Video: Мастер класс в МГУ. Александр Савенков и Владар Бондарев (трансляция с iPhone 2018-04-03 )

Иначе при монтаже вам придется очень много крутиться с тем, что у вас получается. Присаживайтесь, пожалуйста.
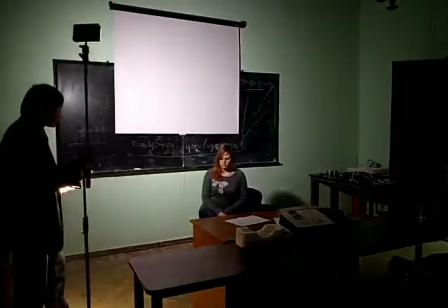5634s
Обратите внимание, значит, когда мы выстраиваем свет,
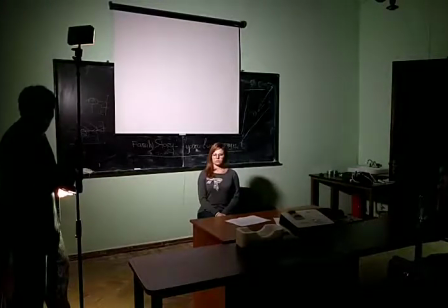5639s
мы смотрим за тем, куда попадает наш свет сзади.
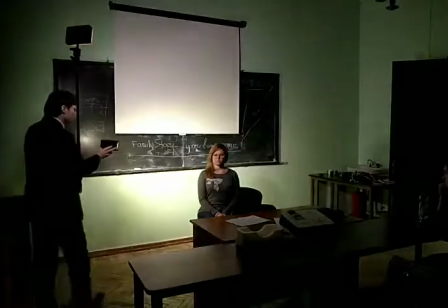5644s
Если нам нужно подчеркнуть фон, то мы либо его ставим на него дополнительный источник.
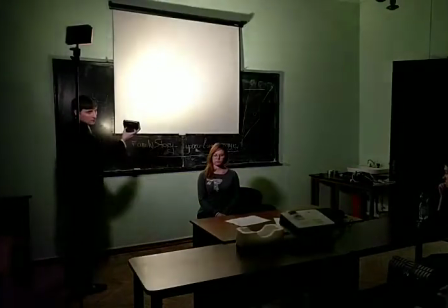5652s
Называется фоновый свет.
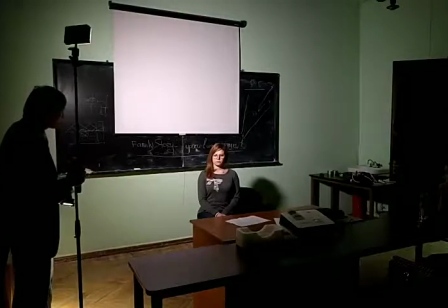5654s
Либо мы, наоборот, хотим скрыть то, что у нас сзади, и тогда мы должны убрать с фона
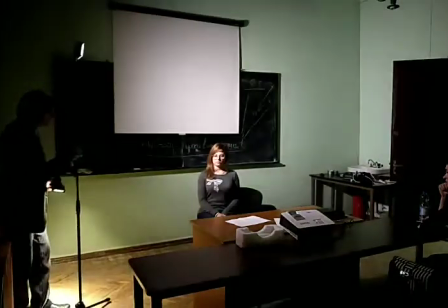5665s
поток световой, как-то откорректировать то, что у нас есть.
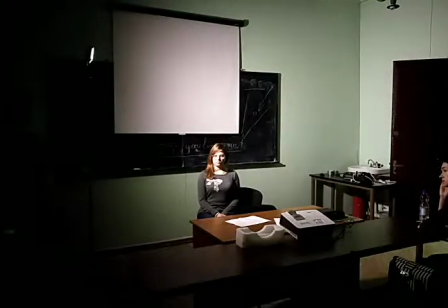5674s
Здесь использовались сегодня обычные стойки микрофонные, на которых расположен свет. Поэтому мне очень удобно по вертикали работать с ними.
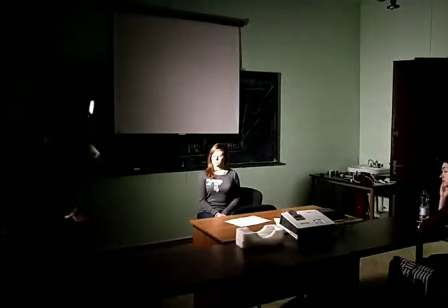5685s
А вы, если у вас нету стоек, можете использовать, крепить свет куда угодно или просить кого-то из коллег вам помочь.
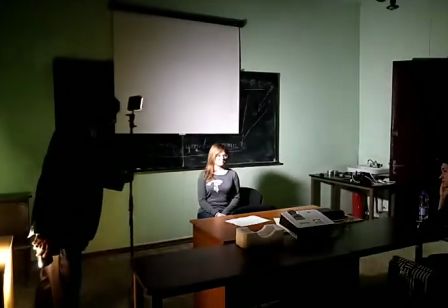5697s
Посмотрите, пожалуйста, ровно перед собой. И улыбнитесь.
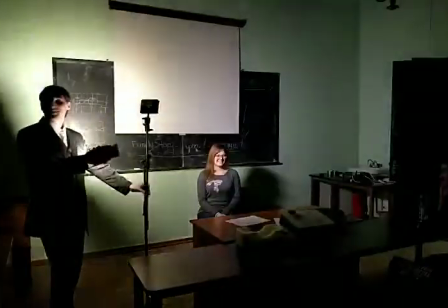5703s
Все, поменялась сразу же характеристика. При том же источнике света, работа с человеком, с моделью, меняет характер. Ну, вот, собственно говоря, основные вещи по свету, которые я закрыл. Пожалуйста, считаю, что есть женский свет, мужской. Чем они отличаются? Я так никогда в жизни не разделял, потому что есть свет, который нужен непосредственно вот здесь, сейчас, под те цели и задачи, которые вы выполняете. И под каждого конкретного человека мы формируем что-то свое. Мы изучаем структуру человека, мы задаем, индексируем свои характеристики, присваиваем, о чем мы хотим сказать в данном случае, передавая этот ответ. И от того, что мы хотим донести, будет меняться то, как мы работаем со светом.
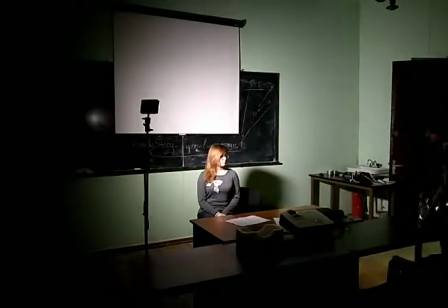5761s
Мы хотим сделать более драматичную структуру. Мы будем делать более жесткие тени.
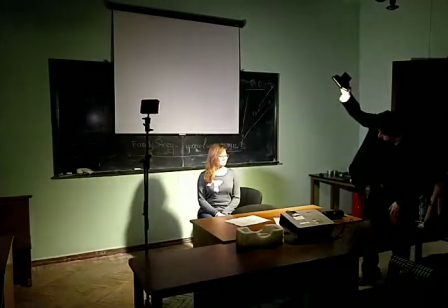5770s
Мы хотим сделать более мягкую структуру.
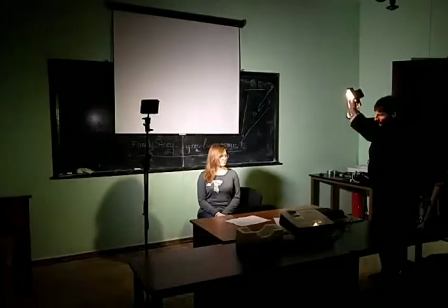5777s
Да? Мы будем работать более мягким светом.
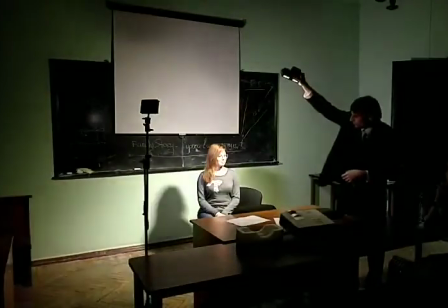5785s
Мы хотим сделать нечто похожее на такие вот журнал Esquire.
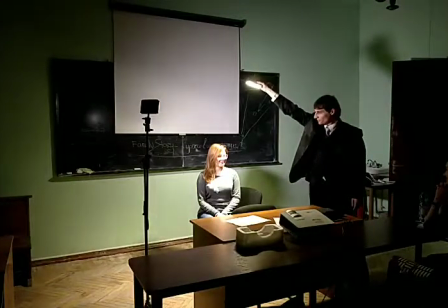5793s
Мы поставим совершенно по-другому свет. Да? Выберем другую точку. Не женский и мужской свет, а конкретный свет под конкретную характеристику. В большинстве случаев у нас есть уличный естественный свет. И дальше все эти приборы, которые мы используем, они могут идти в сочетании с тем светом или в противоречии. Если нам мешает окружающий свет, мы его выключаем и работаем только со своими источниками. Это моделирующий свет называется. Мы моделируем нашу модель. То, о чем я хотела рассказать на сегодня, наверное, все. Благодарю вас. Единственный момент еще расскажу. По масштабе. Представьте себе, мы сейчас находимся здесь, в этой точке времени и пространства. Из этой аудитории мы начинаем представлять, где мы находимся, в каком городе. Город Москва. Москва находится в России.